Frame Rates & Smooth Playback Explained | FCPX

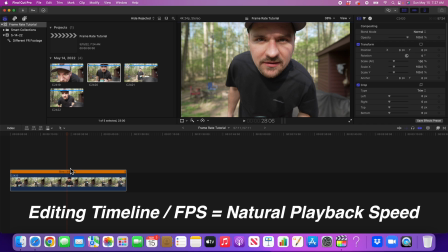[4:04]
So to do that math, you just take your editing timeline divided by the frames per second the footage was shot in, and that equals the percentage amount that it should be slowed down to. So in this case, you would take 24 divided by 60 equals 0.4.
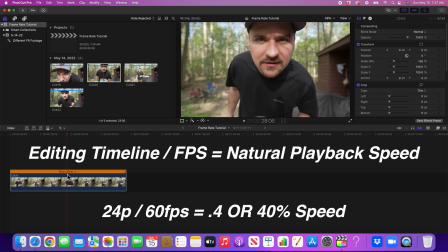[4:19]
So that's 40% speed that a 60 frame per second clip should be slowed down to for its natural speed in a 24p timeline.
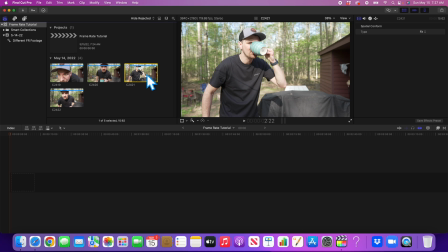[4:27]
Now, if I get rid of that clip and I go to my clip that was shot in 120 frames per second and I pull this in a 24p timeline, very similar.
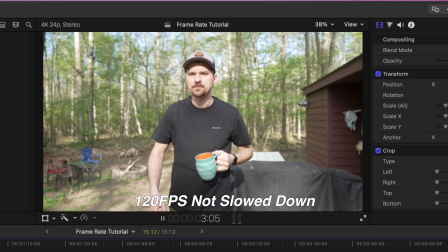[4:34]
If I do nothing to it, the software is trying to get rid of the unused frames. There's more frames than it needs in this timeline, so it kind of looks stuttery and quick.
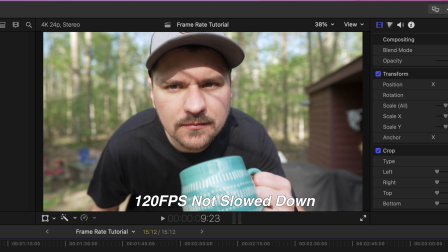[4:42]
It's not terrible, but again, something shot in 120 frames per second is meant to be slowed down in a
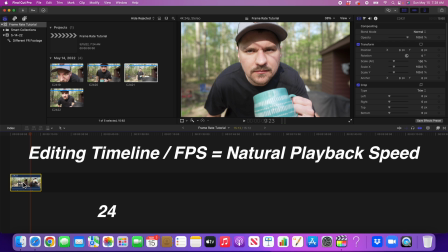[4:49]
24 frame per second timeline. So if you take 24 divided by 120 frames per second, you're going to get 0.2. So that's 20%. Or if you want to go another step further, you take that number, that 0.2, you times it by 100% per se,
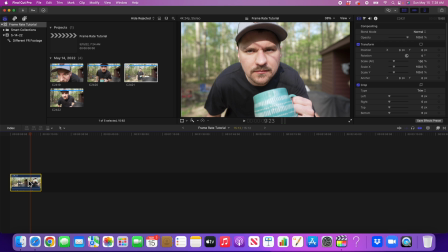[5:02]
and then it's going to give you the number 20, which is 20% speed.
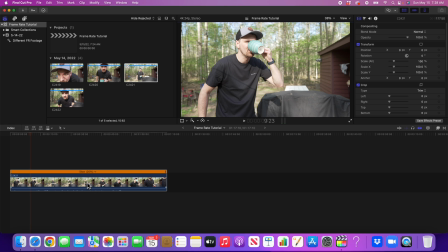[5:06]
So if I go to automatic speed, you can see now that it's stretched out this clip to its natural playback speed in a 24 frame per second timeline.
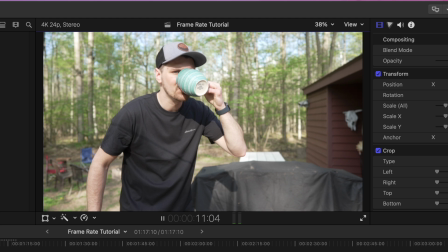[5:13]
That's going to give you that really slow motion.
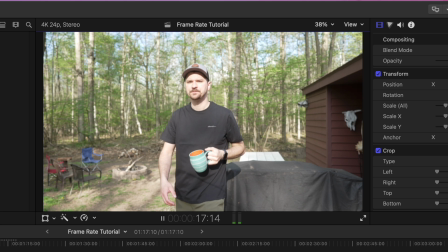[5:16]
So that's typically if you're shooting some epic B-roll or something you really want to emphasize and slow down, that's what you would use 120 frames per second for.
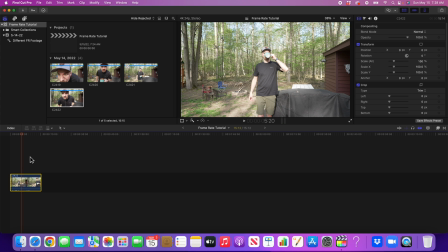[5:24]
Now 30 frames per second, like this clip here, you can only reduce to 80% speed. So that's 24 divided by 30, you'll get 0.8. So that's showing you it's stretching it out to 80% speed for its natural playback.
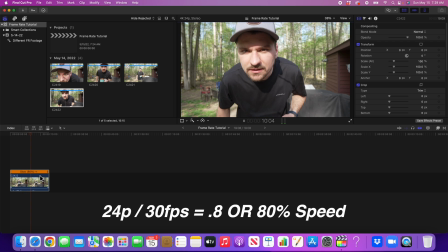[5:37]
You'll notice this will look really good in a 24p timeline because it's very similar in terms of that natural look.
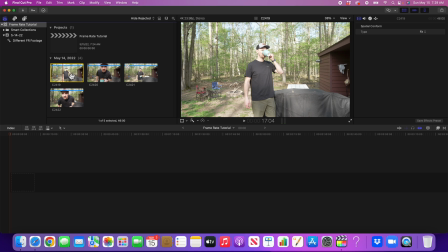[5:43]
But for another example, if you took this first clip we were looking at that was shot in 24 frames per second,
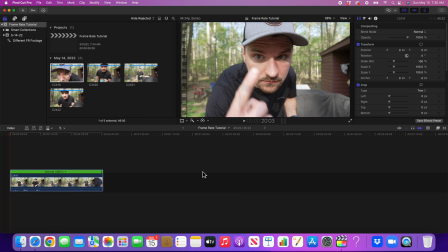[5:49]
you put it in your 24p timeline and you went to automatic speed, you're going to notice it stays at 100% speed because it was shot in 24 frames per second. You can't really slow this footage down because it's just going to look choppy. So let me show you. If I were to reduce this to 50% speed and it stretches it out, you're going to see now it's terrible slow motion.
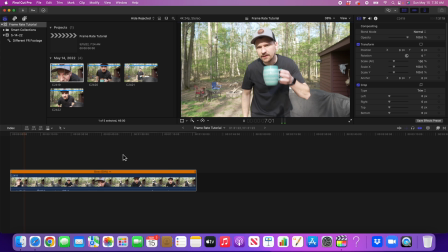[6:08]
It's very choppy because there's not enough frames to fill the gaps of the slowed down speed. So it's just giving you this choppy look. That's why if you want something to play back in smooth, slow motion,
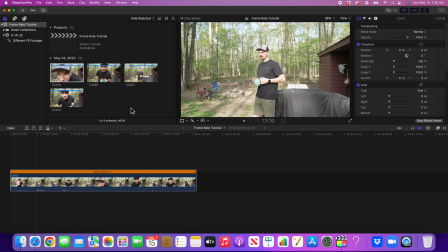[6:22]
you have to prepare ahead of time and know what you're going to be filming and what you want it to look like when you put it in your timeline. So for me, like I said, if I'm shooting something like, you know, real estate, if I'm shooting a house,
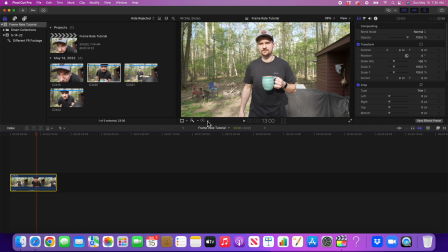[6:33]
commonly I'm using this clip where it's shot in 60 frames per second because that allows me to slow it to 40% speed where it's not super slow, but it really smooths out the footage and gives it just a really nice look.
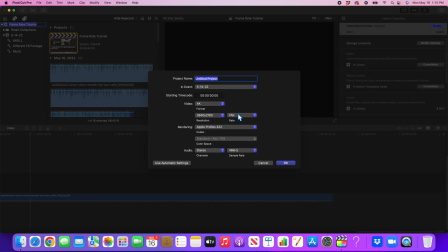[6:46]
All right, and for one last example, I'm just gonna start one more new project. And the only thing I'm gonna change is the editing timeline frame rate. So for example, if you normally shoot on your phone or you like to shoot in 30 frames per second, then what you can do is start the project with a 30p timeline.
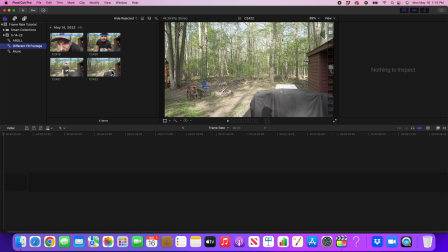[7:02]
And when you pull those clips in, for example, if I pull this one in that was shot in 30 frames per second,
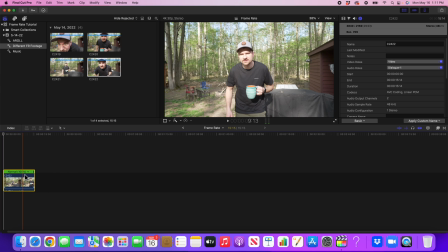[7:08]
Command R on my keyboard, if you're in Final Cut, see how it's at 100% speed, but now we're in a 30p timeline. So this is gonna play back at 30 frames per second. Some people even prefer this as like a natural motion, but that's how it would look in your timeline if you set up your timeline to be 30p instead of 24p.
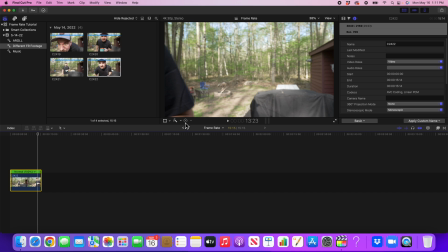[7:25]
So I hope that makes sense. And really quickly, like for another example, if I go over to automatic speed, this is going to keep it at 100% because now we're in a 30p timeline. So with all that information, I hope that makes sense. I hope all these examples were helpful. If they were, please consider liking the video, subscribing if you want to stick around for more coming up.
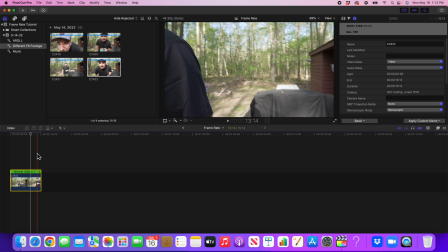[7:44]
I always appreciate that. And we'll see you guys in the next video.